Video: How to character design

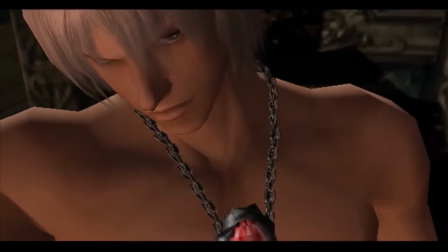His father separated the human and demon world. He possesses the amulet that is half of the key of uniting those 2 worlds back.
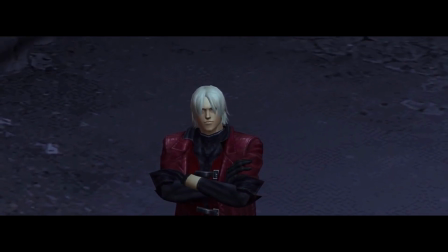Bro is the strongest character in his world. Every fight exists to make him look cool.
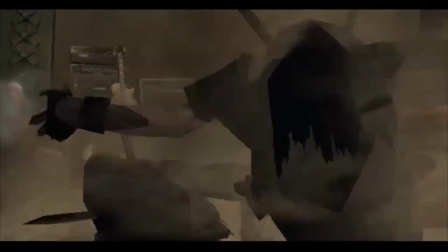In fact, Dante was so cool, and they were running out of ideas, so in DMC3,
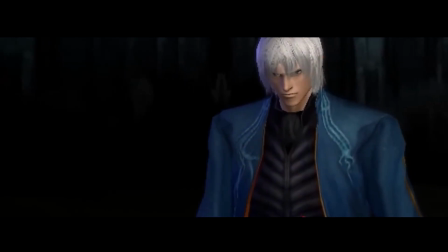they just copy-pasted Dante, colored him blue, and made a different character, so he can just match Dante in power.
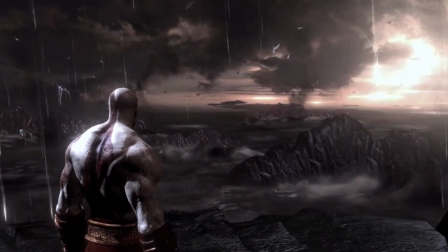These type of characters doesn't follow the rules of the world. It doesn't matter how they look or what they do.
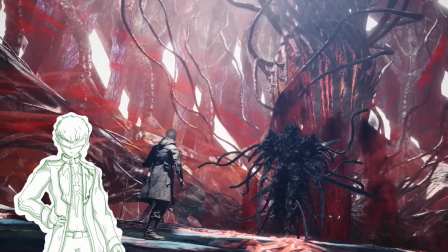The world is supposed to build things around them, instead of them building their look around the world.
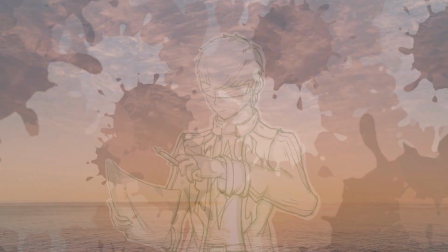Pillar number 2. Artistic language. After choosing your world language, the next pillar to consider is the artistic language.
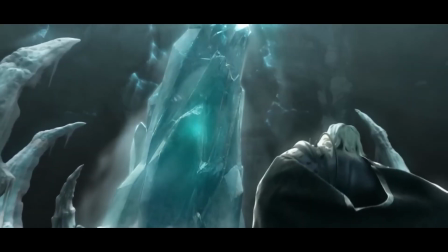This pillar defines what emotions or impressions your character design should evoke in the viewer.
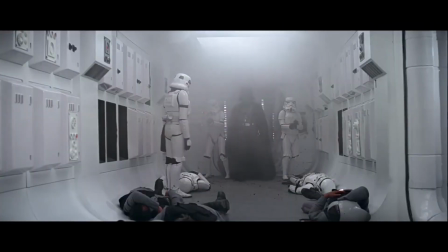What kind of atmosphere or vibe should your character give off at first glance? To illustrate this, let's quote David Jaffe, the director of God of War 1, who led his team by defining the direction of his creative vision.
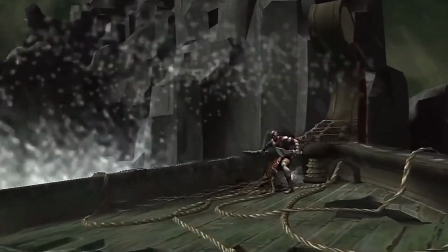Take Kratos for example. The idea behind this character was to create someone raw, animalistic and furious. As the director David Jaffe describes, brutal, nasty and angry.
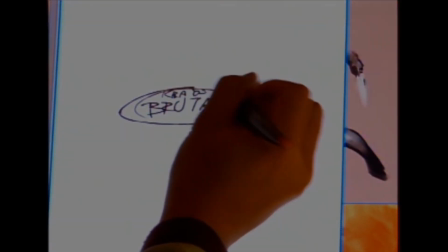Violent, antisocial, pissed off, angry, fuck you.
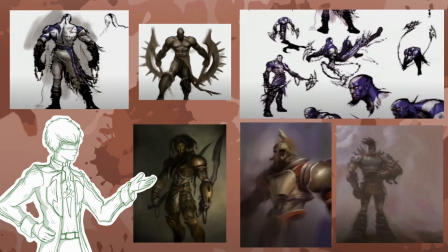The team went through numerous concept phases: dark warriors, grotesque abominations,
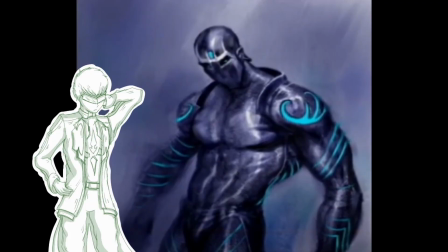mercenaries, even designs with mystical, genie-like feel. But none of them truly captured the essence of fuck you vibe.
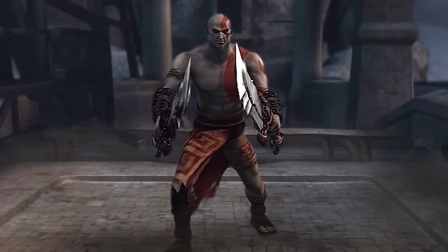So why does Kratos' final design work so perfectly? First, he's nearly naked, wearing only a red skirt and something that resembles sandals.
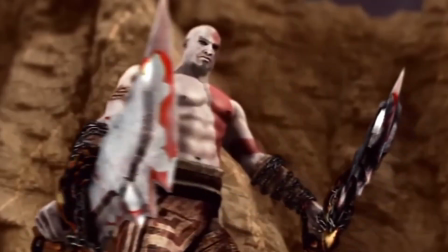This immediately strips him of any civilized or armored appearance, giving him a primal tribal feel.
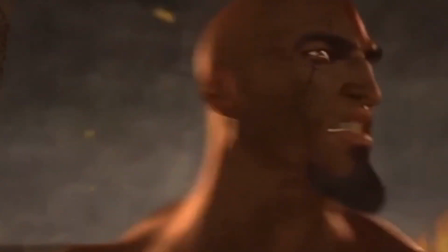The bold red tattoo across his body further emphasizes this rawness and connects to the savage aesthetics the director wanted.
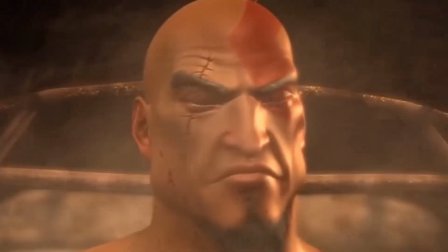His face, bald head, and a short trim on his chin gives him a look of reminiscence of an inmate in a prison,
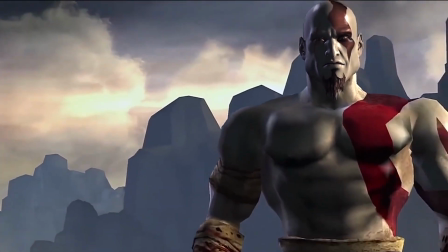adding to the animalistic and raw impression. And then there are the Blades of Chaos.
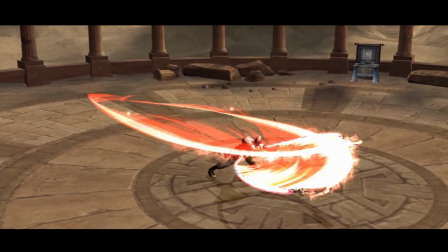They do possess the demonic supernatural appearance, but if you strip away the anime shader look,
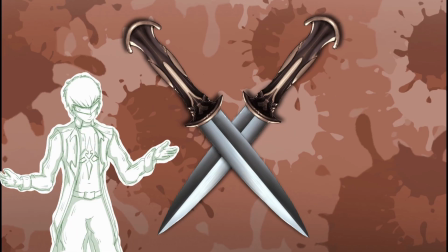as I like to call it, they're essentially just two massive daggers.
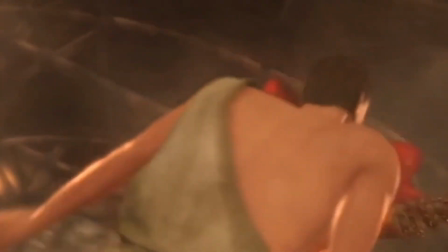The way he uses them, up close, in your face, throat-slitting style, echoes the primal violence of tribal warfare and raw personal combat.
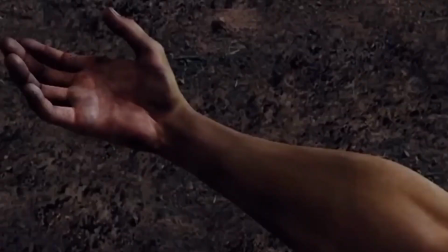I forgot to add that he also have chains on his arms that are tied to the blades, also adding to the prisoner vibe.
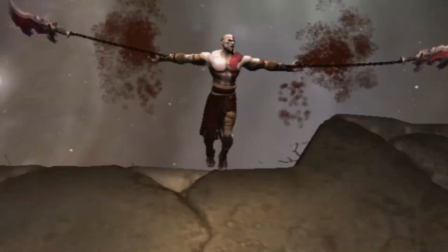Man stripped to his bare flesh, chained as a dog, reflecting that he is the prisoner of some sort in his own story.
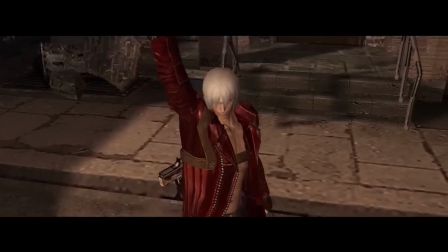Another great example of well-done artistic language is Dante from Devil May Cry 3, and his perfectly matched personality and appearance.
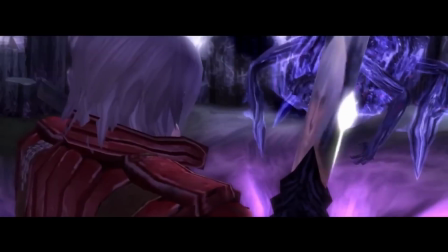Dante's look captures his laid-back and cocky nature effortlessly. His boots aren't even zipped up,
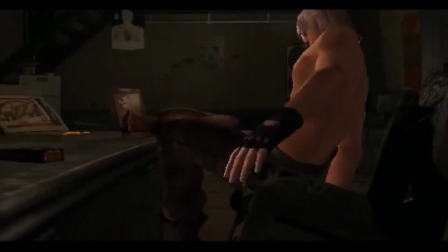a small but powerful detail that reflects his laziness and indifference to rules or conventions.
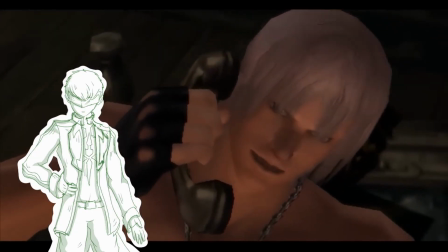His hair just falls freely, messy and wet, like he didn't even bother to dry it after stepping out of the shower.
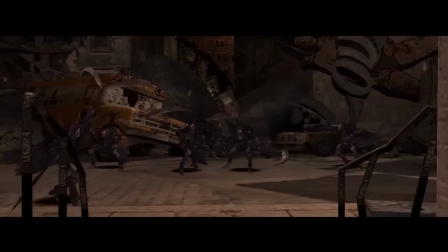And of course, there's his shirtless design, not just fan service, but a deliberate reflection of his show-off personality.
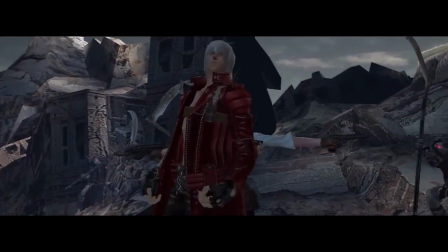Dante is the kind of character who knows he's cool, and doesn't hide it.
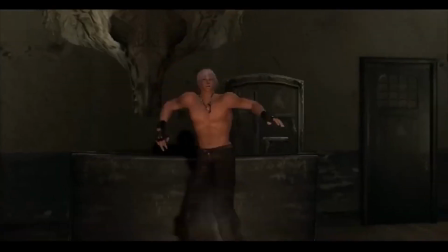His fashion, or lack of it, is an extension of his I don't really care attitude,
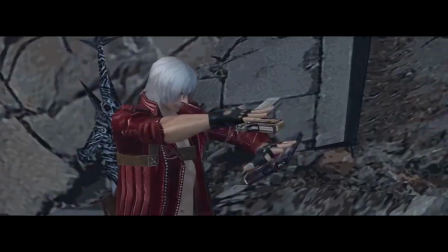perfectly aligning his outward appearance with his inner character. Example number 3.
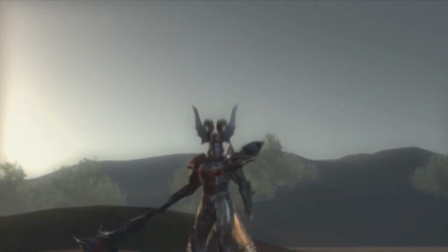Orochi from Warriors Orochi.
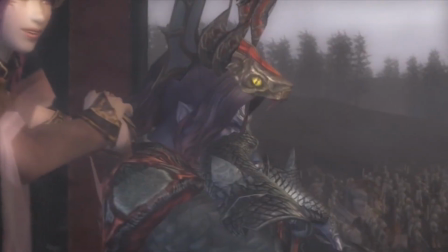Orochi is a demon lord inspired by the mythological creature Hydra, and his design is a masterclass in combining visual elements with character's identity.
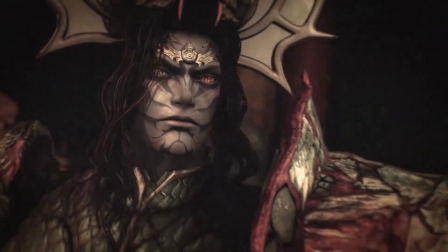He wears a half suit, half armor that appears fused with his own flesh, blurring the line between creature and a warrior.
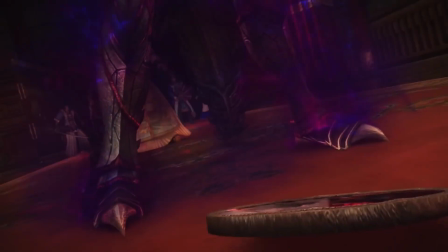This not only emphasizes his inhuman origin, but also reflects his role as both a conqueror and a supernatural being.
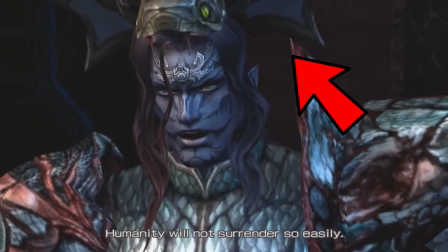The crown he wears signals his authority.